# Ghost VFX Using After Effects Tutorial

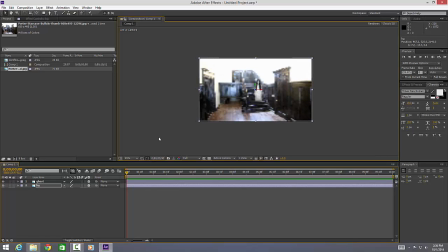3:59 not do that bits we're just going to click on our ghost and just basically move her into position which is about there and
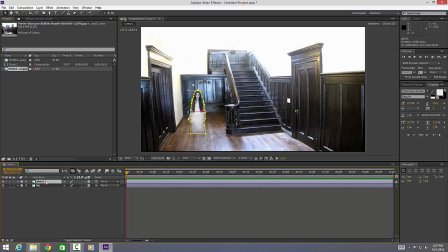4:08 then we are going to use a uh after effects plugin called twitch but what we need to do is just scale her up just a little bit because obviously you know she looks like a bit of a midget and just bring her up to about there which is fine bring her black paint down just a bit like
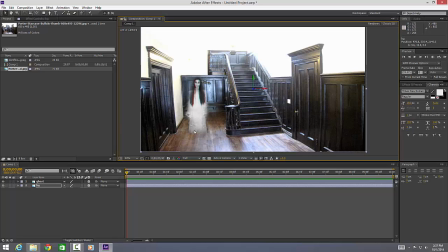4:25 so so at the moment it's already looking pretty good the only problem obviously we've got the bottom here but she is going to be animated
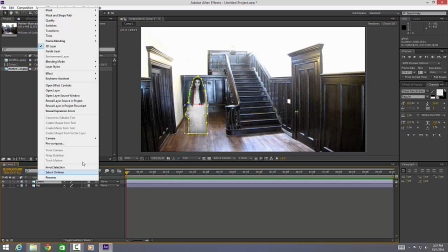4:32 um anyway so let's select how it goes we're going to go right click effects video copilot
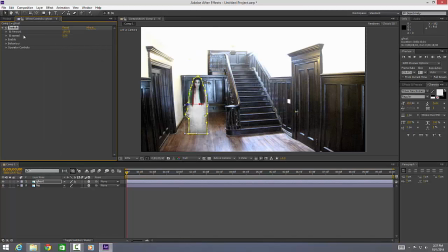4:38 and we are going to open up twitch okay so speed amount we're going to bring the animation amount down to about also about let's
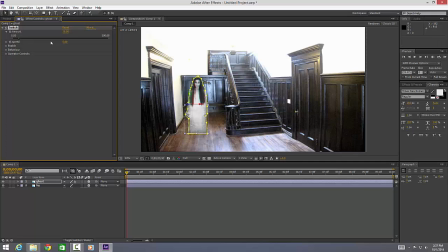4:54 just put it in here 30 like so speed is not too not too clever so we're going to bring that to about so about 10 speed and then we're going to open up enabler
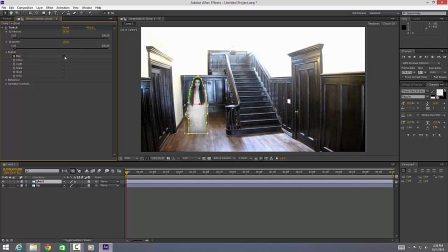5:09 and basically we're going to we're going to add some blur to that we're going to add some blur to her to give her that ghostly sort of effect because we don't really want to see her face and then we're going to basically add the slide as well so basically as the video is moving as you can see it's sort of
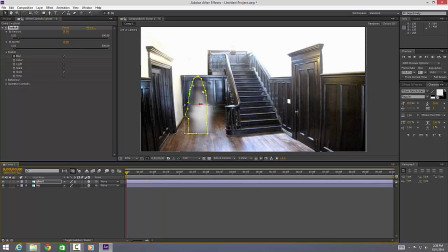5:28 moved around giving us that sort of ghost effect if you can still see the mask out tool just click here and that will switch it off and already as you can see we've got a nice sort of a bit of animation of her moving around as you can see okay
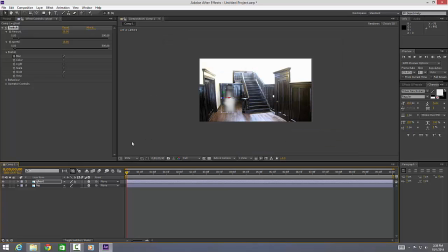5:46 so we're not finished yet we're gonna we're gonna animator very very quickly so we're gonna click on our ghost click on position and we are going to click on the stopwatch and we're going to use this we're going to bring the time frame to about say two seconds and we're just going to use
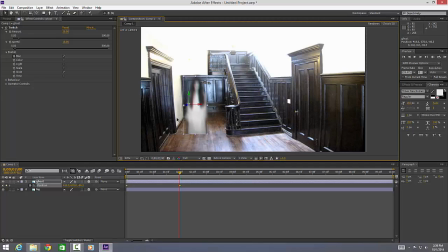6:05 our keyframes just to sort of bring her about there and then we're going to sort of move over a little bit here and then we're sort we're going to move her sort of over here say to about there bring it a little bit forward
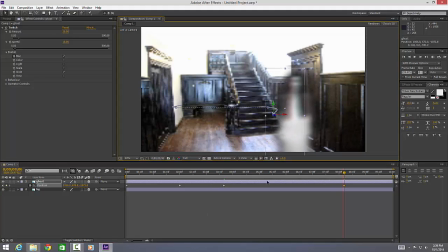6:26 and then we're going to bring her into the camera a bit more like so
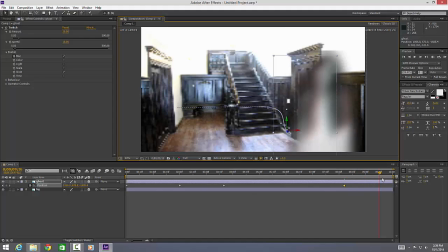6:34 and then maybe move a little bit forward there to about here
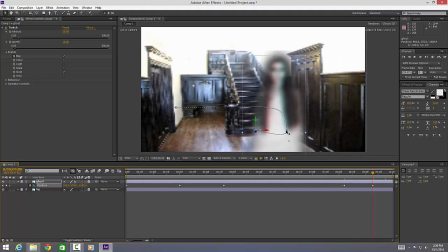6:39 bring her over and finally we're to bring the
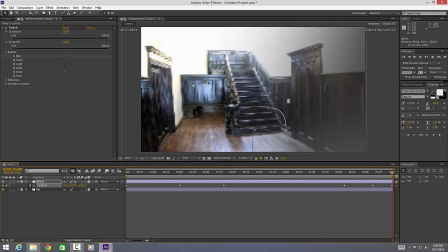6:44 tire keyframe to the end and pull it all the way off the screen like so so as you can see now we've got
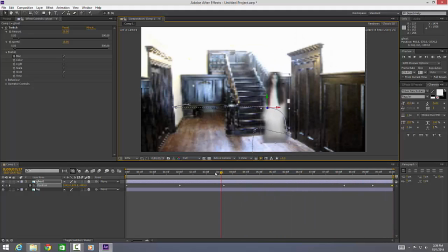6:51 a nice effect of a ghost sort of walking around okay so now it's time for a little bit of grading so what we're going to do is we're just going
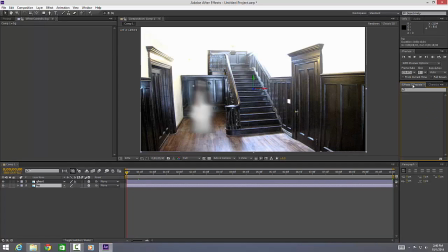7:07 to select our back plate and we are going to come up to effects and we are going to type in crop start off with drag the crop
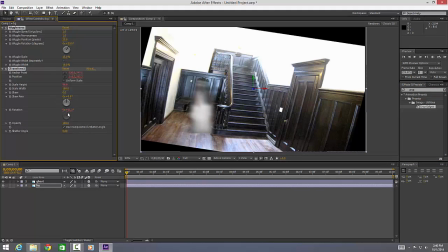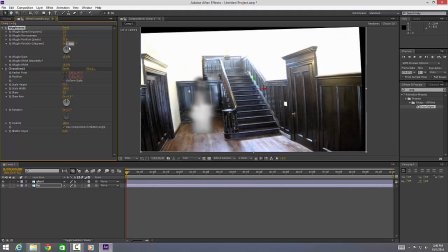7:30 straight like so and